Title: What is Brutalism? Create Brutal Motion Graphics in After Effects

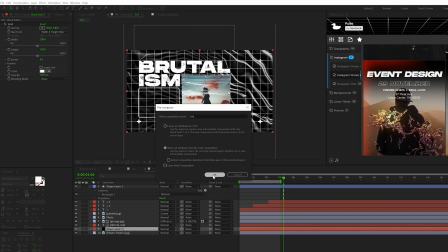4:08 We'll call it grid, move all attributes, click OK. Then we'll just go ahead and S on keyboard for scale.
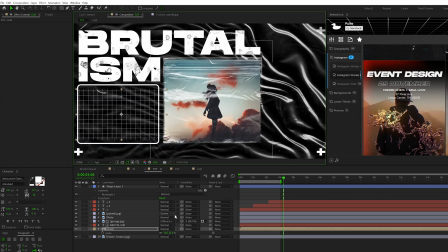4:14 I'll scale it down. I'll move it towards my box, make sure that it's filling the box completely so it'll be overlapping.
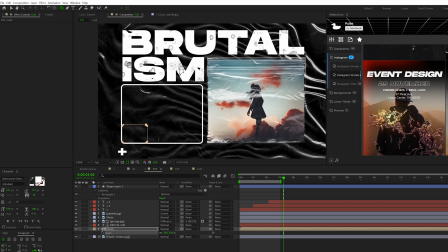4:20 And then all I'm gonna do is grab my rounded rectangle tool here at the top and just draw out a mask on our grid so it'll only fit inside the box. Now to animate the grid, I'll go back to it real quick.
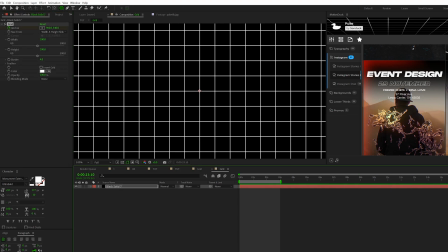4:29 And then I'm gonna select grid effect, add a keyframe for anchor, move to the end of our timeline, and then just increase the X and Y anchor point in this one.
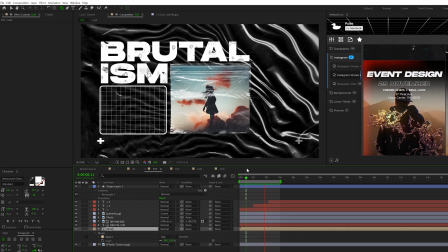4:37 And that will kind of add somewhat of a nice futuristic element into our work. Another thing I want to do is add this line here, which is kind of looks like a waveform. I'm going to grab the pen tool, make sure nothing's selected, make sure it's set to stroke and fill is set to none. And I'm just going to draw out the straight line between my two pluses here to continue to add balance to my composition.
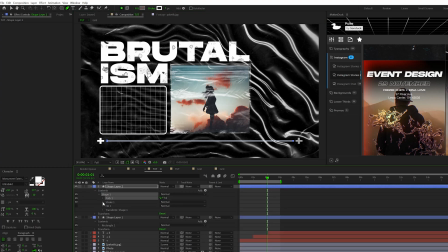4:55 Open this up. I'm going to go into the contents, go to shape one, go to the stroke one, and I'm going to hit this plus symbol right here. And this is going to break it into lines, or should I say dashes. I can lower the dash amount and that will give me even more dashes.
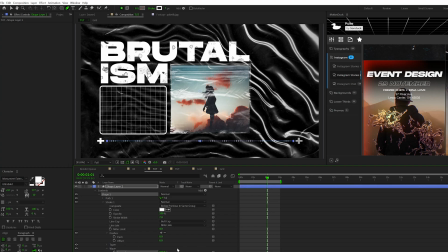5:08 I can then go to the wave, increase the wave amount to, you know, whatever amount I want. Maybe like I'll do 70, 60%, we'll say that. And then I'll alt click the stopwatch for phase and I'll type in time asterisk, I don't know, 200. So now I have this consistent animated line inside our project.
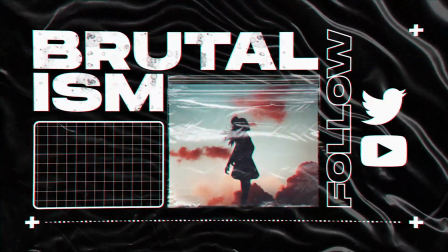5:23 Before we move further into the video, if you're working on projects that require this style of motion graphics, we have a template pack called Pulse,
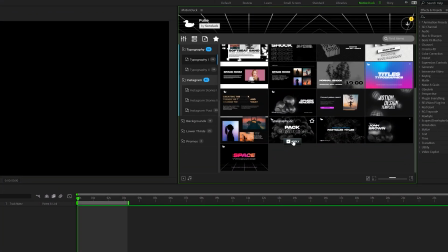5:30 which comes with our MotionDuck extension that will allow you to preview and import templates into any After Effects and Premiere Pro project.
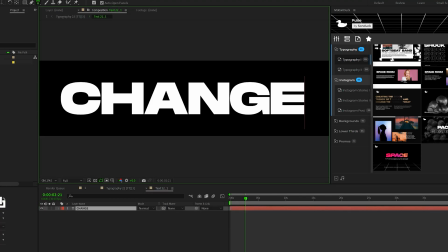5:37 Once a template's imported, you can change the template titles and other parameters to fit your project needs.
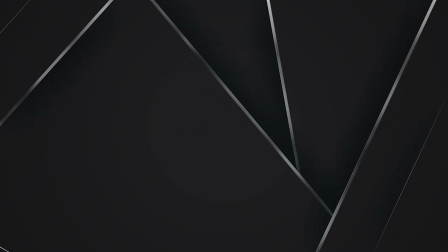5:42 We also have over 20,000 other templates for After Effects and Premiere Pro with the links in the description below.
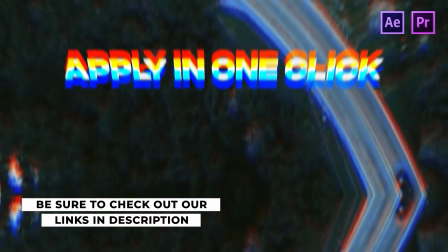5:47 If you do purchase anything from our website, you will be supporting our YouTube channel, so thank you very much.
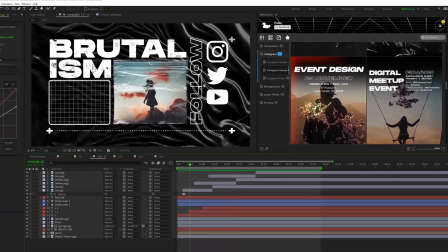5:51 So just moving ahead here, I added some extra graphics here on the side, a title and some social media icons,
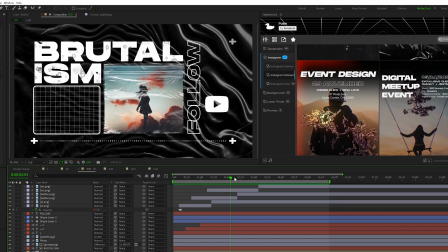5:57 just to add even more balance and purpose to our scene so we can display whatever information you have to. So up to this point in this video, most of our brutalism techniques have been generally graphic design, which is a very little bit of motion graphics, but let's talk about some other ideas that are purely After Effects based.
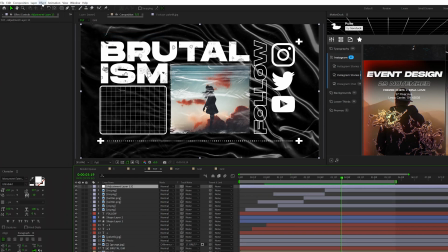6:10 So for example, I can come here to layer, new adjustment layer. I go to effect, distort and grab say a CC lens effect,
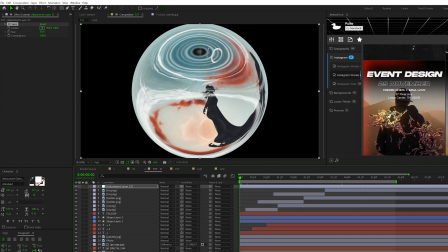6:18 which to me seems like it'd be purpose for more of a futuristic type effect, but I could use this as like a transition into my scene.
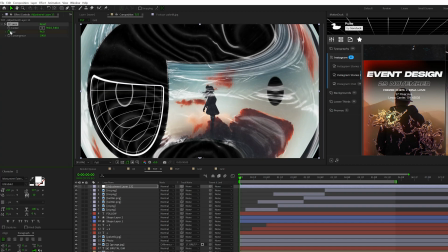6:24 So I can come here and increase the size by a little bit. So I can have it start off like this, add a keyframe for size, move forward by a second and just set the size back up to 500.
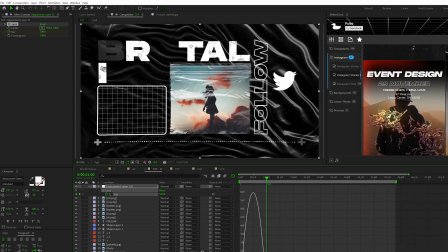6:33 And then select both keyframes, make them easy ease by hitting F9, go to your graph editor and then just bring the handles in towards the center.
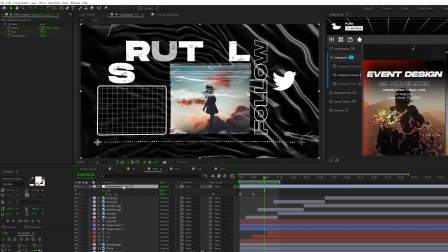6:38 And now we'll just have this nice in transition into our scene. I like it. Another thing we can do is go to effect, noise and grain, add some noise. You know, I don't know, set up to like 12%. We're not gonna uncheck use color noise like I normally do.
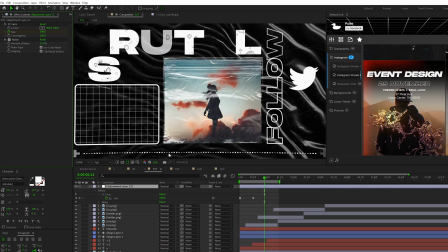6:51 And this will help bring a little bit of grit to your scene. And I think it's a good style because, you know, brutalism is about texturing, right?
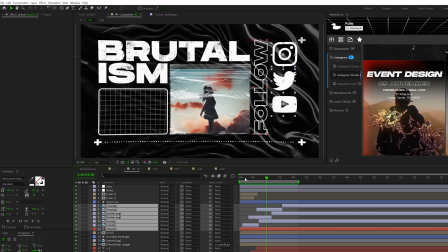6:58 And one last thing I wanna talk about is maybe adding some opening, you know, pops of color to this to kind of theme with our photo.
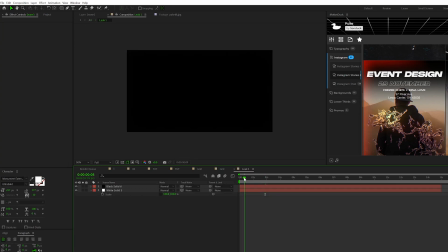7:04 So this is all custom made here inside of After Effects. I'll show you how to quickly do it.
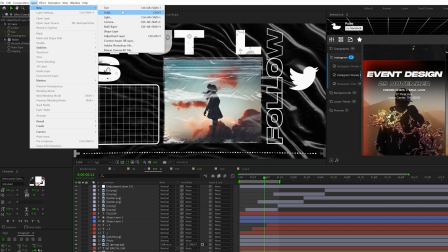7:07 All right, so what we need to do is go to layer, new solid, make sure it's a white solid and click OK.
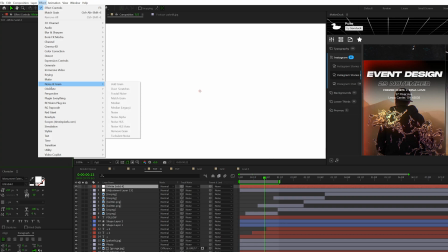7:13 Then let's go to effect, noise and grain and add a fractal noise.
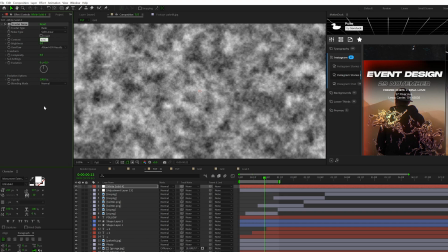7:17 We'll set the contrast to 675-ish and then we'll set the brightness to negative 100.
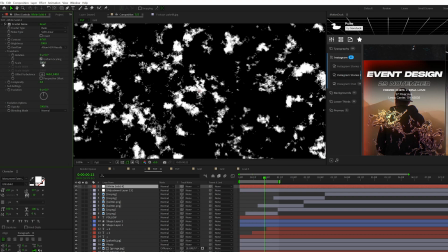7:23 Open up transform, go to scale and we'll set this up to like, I don't know, 2700.
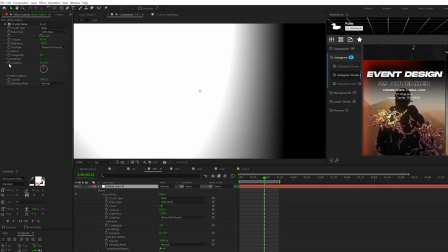7:28 Set the complexity to 1, then alt click stopwatch for evolution, type in time, asterisk 300.
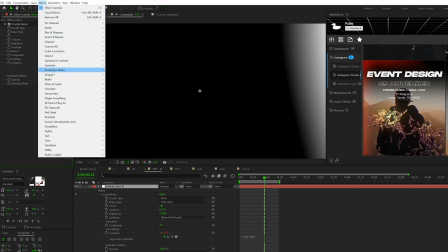7:34 And then let's go to effect, noise and grain and add a noise HSL.
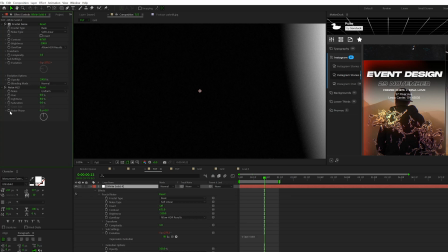7:37 Set the lightness to 8% and alt click stopwatch for noise phase and type in time asterisk 1400.
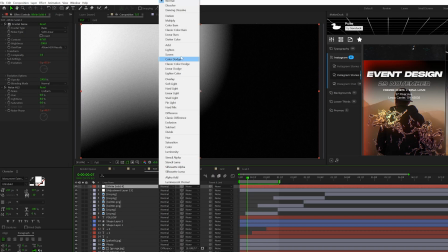7:45 So then you'll have something like this and we can set our blend mode to screen and then we'll go to effect, color correction, tint.
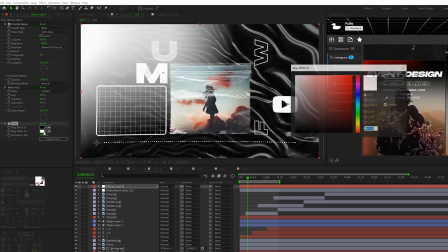7:53 Let's grab our white color and let's set it to something that's like inside of our image.
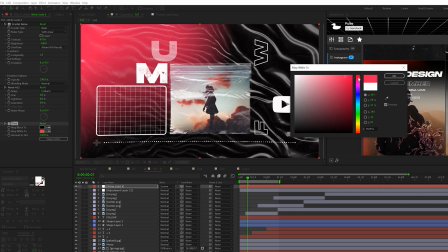7:57 So I'll grab like this, I don't know, red or even warm sort of look here.
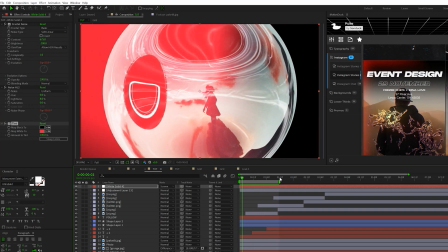8:02 So to just match your image. And now we've created this nice opening light leak. If you want, you can just trim the out points so then it's not up the entire time.
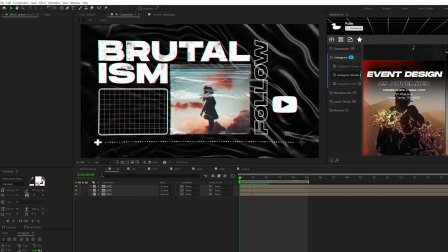8:11 So now you have a handful of techniques to produce some brutalism type work. Of course, this is just my perspective on it.